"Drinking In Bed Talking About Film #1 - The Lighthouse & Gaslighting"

This is a film where a husband tries to manipulate his wife into questioning her perception of reality but recently it's entered sort of public discussion a lot more and actually in 2018 the Oxford Dictionary's named it one of the most popular words of the year, so that's just sort of revealing of how much it now is in the sort of public realm and the awareness of it has risen and essentially gaslighting is that, is what it was within the film of Gaslight and a novel of Gaslight, which is when someone in a relationship, and it doesn't have to be a romantic one, it could be a friendship, it could be a working relationship, for instance employer, employee, and it's where someone sort of twists and manipulates the truth to make the other person within that relationship question their perception of reality and actually if it's done over a continuous amount of time it's been proven to cause severe mental health issues, depression and anxiety but also a whole list of other mental health issues which is part of the reason why I think it's so important that Robert Eggers put this theme within the lighthouse and after the clip analysis I'll sort of get more on the importance and why it sort of caught my interest so much but that in a nutshell is what gaslighting is and it is a very important issue that does need to be discussed as much as possible and awareness needs to be raised of the effects and damage that it can cause.
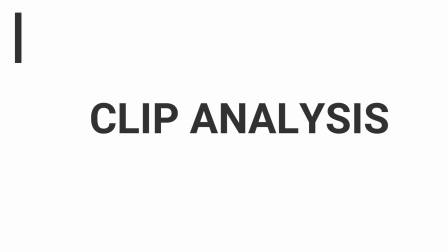4:38 So we'll just move on to the clip analysis here. I've just got two clips from the lighthouse so I'll go through the clips and then it's mainly two images that I want to sort of freeze on and focus on and sort of discuss how they relate to the themes of gaslighting in the film and there's a lot within the narrative that sort of points towards gaslighting but I really want to focus on film as a visual language so that's what I'll be doing when I look through these clips. There's many other examples throughout the film that I could use but I'm using these two in particular because they're the two most interesting for me from a visual point of view in telling us how is getting across and putting it in the forefront of people's minds the idea of gaslighting within the White House so let's move on to the clips and then I'll go through my thoughts
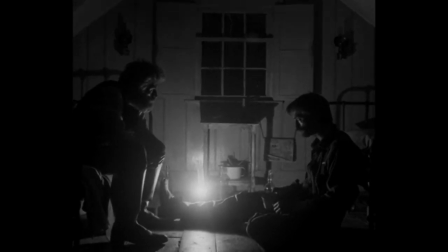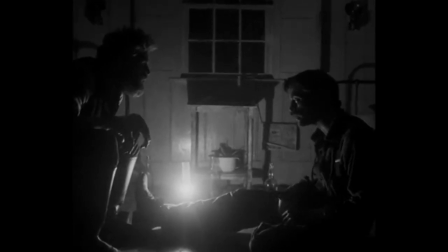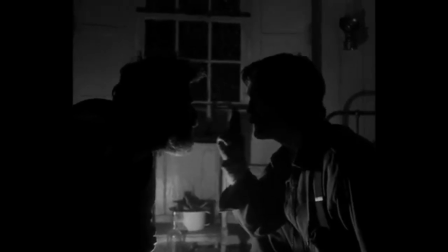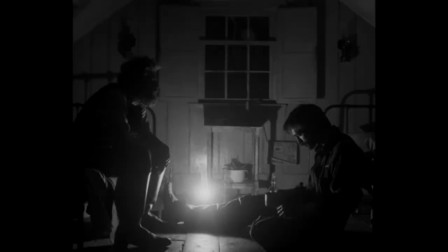5:58 With you! No! No!
So let's just look at this first clip here and there's three main aspects that I want to point out and that sort of get across the theme of gaslighting within this scene. So the first aspect I want to bring up is the positioning of the characters.
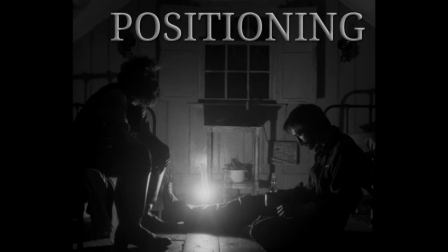6:16 Now when it comes to film as a visual language, positioning and framing and all that sort of stuff is incredibly important in getting across the idea of power and control. So here we can see within the shot and I'll refer to the two characters as referred to in the script which is Old and Young.
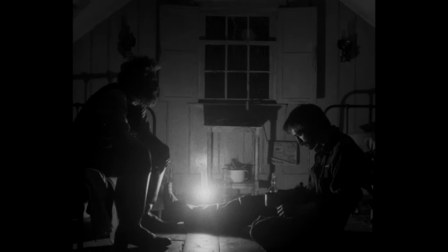6:35 So Old, Worm, Defoe, Young, Robert Pattinson. And Old is obviously sat above Young. Young is actually down in a very sort of vulnerable position. In this scene he's been drinking quite heavily and he seems more drunk than Old.
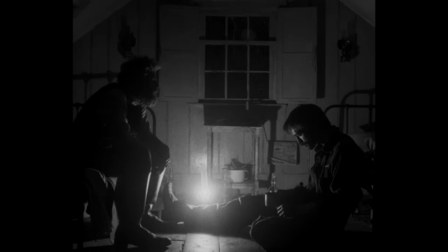6:52 So that sort of reinforces the power structures between them we already know through the narrative that old is the senior to young i mean the names even there give it away but the positioning within this scene sort of reinforces that again in the audience's minds and sort of gets us thinking about that
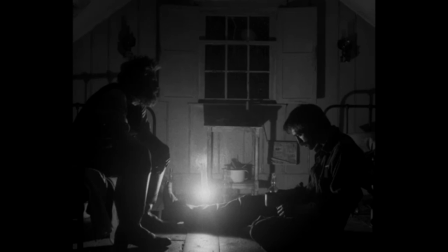7:11 and thinking about how through his power he is able to gaslight young into thinking and believing what he's telling him is reality we're then also looking at the space between the two so as we can see in the middle there there's a nice gap between them which sort of is a visual representation
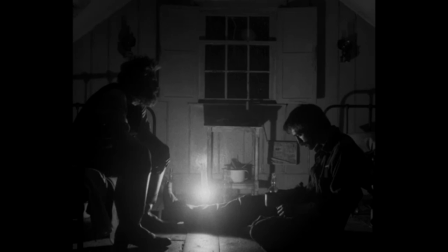7:27 of distrust and a lack of warmth between them at this point so there's a space there which shows us in a visual sense the sort of gaslighting elements coming into play and then the third one I want to raise here is the use of shadow so obviously the lighthouse is shot in black
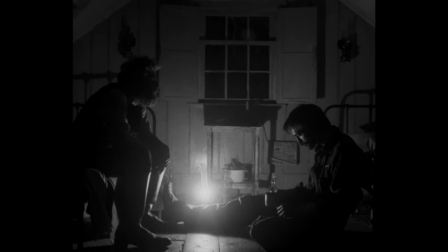7:45 and white and I know sometimes with black and white it can put people off they can think it's arty for the sake of Arta but for me here and throughout this film the shadows are used to symbolise distrust,
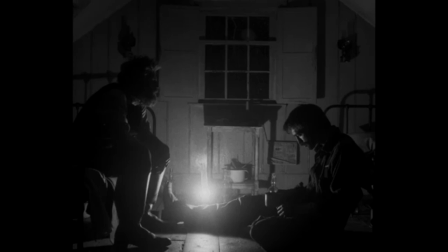8:01 mystery, suspicion, all that sort of stuff and they're used really well in this scene as you can see from this shot. So they're the three aspects we're looking at here where this is just one example but throughout the film Eggers really shows us you know gaslighting coming into play here,
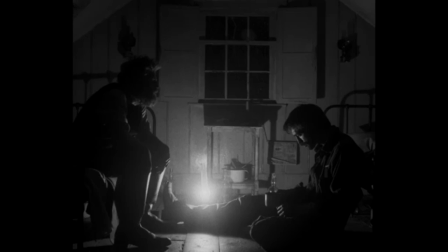8:20 power structures, control, trust and all these elements are shown to us in a visual way it puts them at the forefront of our minds and then we're thinking of them as the film goes on so it doesn't need to be explicit about them it's quite subtle
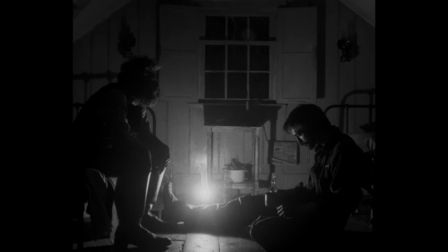8:35 and it's something that you sort of it sort of gets hammered into you as the film goes on.
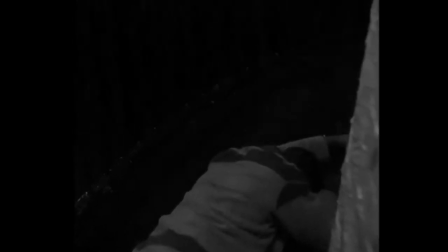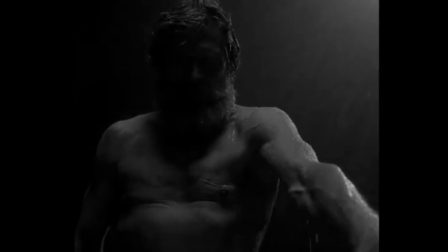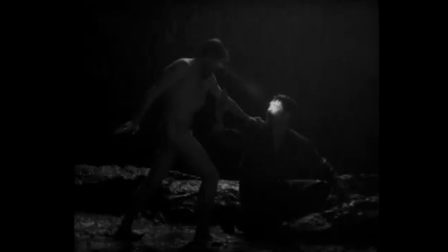8:56 so now moving on to this second one here again positioning comes into play massively here you've got willem da foe again looming stood above him looking down upon him young looks fearful and old looks
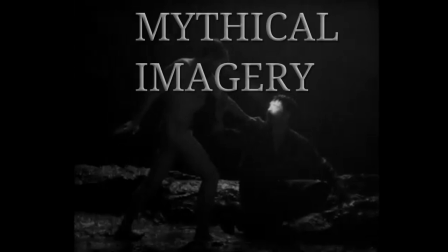9:14 powerful he looks mythical he looks like something that if young wanted to take him on he could not defeat him because he stood above him he's towering above him the light shining from his face and again the use of shadows here is really important
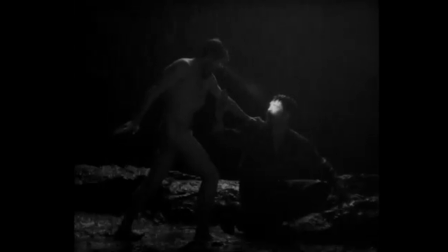9:30 in sort of establishing power and control within the film now power and control was a big part of gaslighting so thinking back to when i was establishing what gaslighting is in a relationship obviously your partner they're someone that you want to trust that you willingly hand your trust over to so
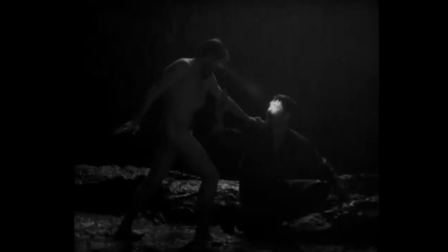9:49 they have an element of power over you when you're in an employer employee situation they can decide on whether or not you get fired if you get a promotion a pay rise a demotion so gaslighting is a hundred percent about power and control and throughout the film
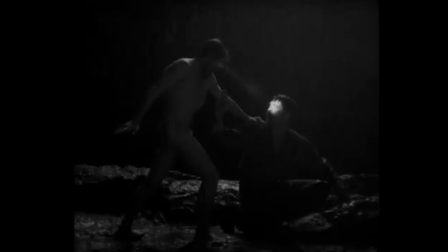10:06 Eggers through visual language sort of hammers that in to the audience, makes it clear, but it doesn't just do that through the narrative, it is through the images and the performances from the two lead actors are incredible
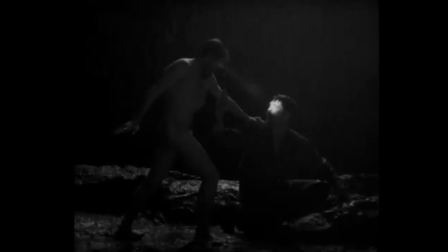10:22 in this film as well and really helped get across this sort of theme that, as I'm going to go on to now, I'm going to establish why it stood out to me so much and why I think it's so important that this sort of idea isn't a modern film so I'll go into that now.
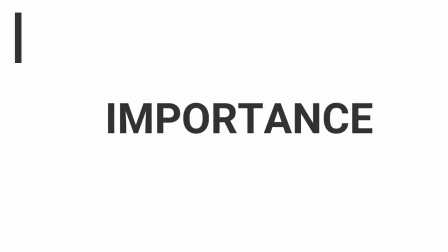10:41 So on to the importance, why is this something that stood out to me so much?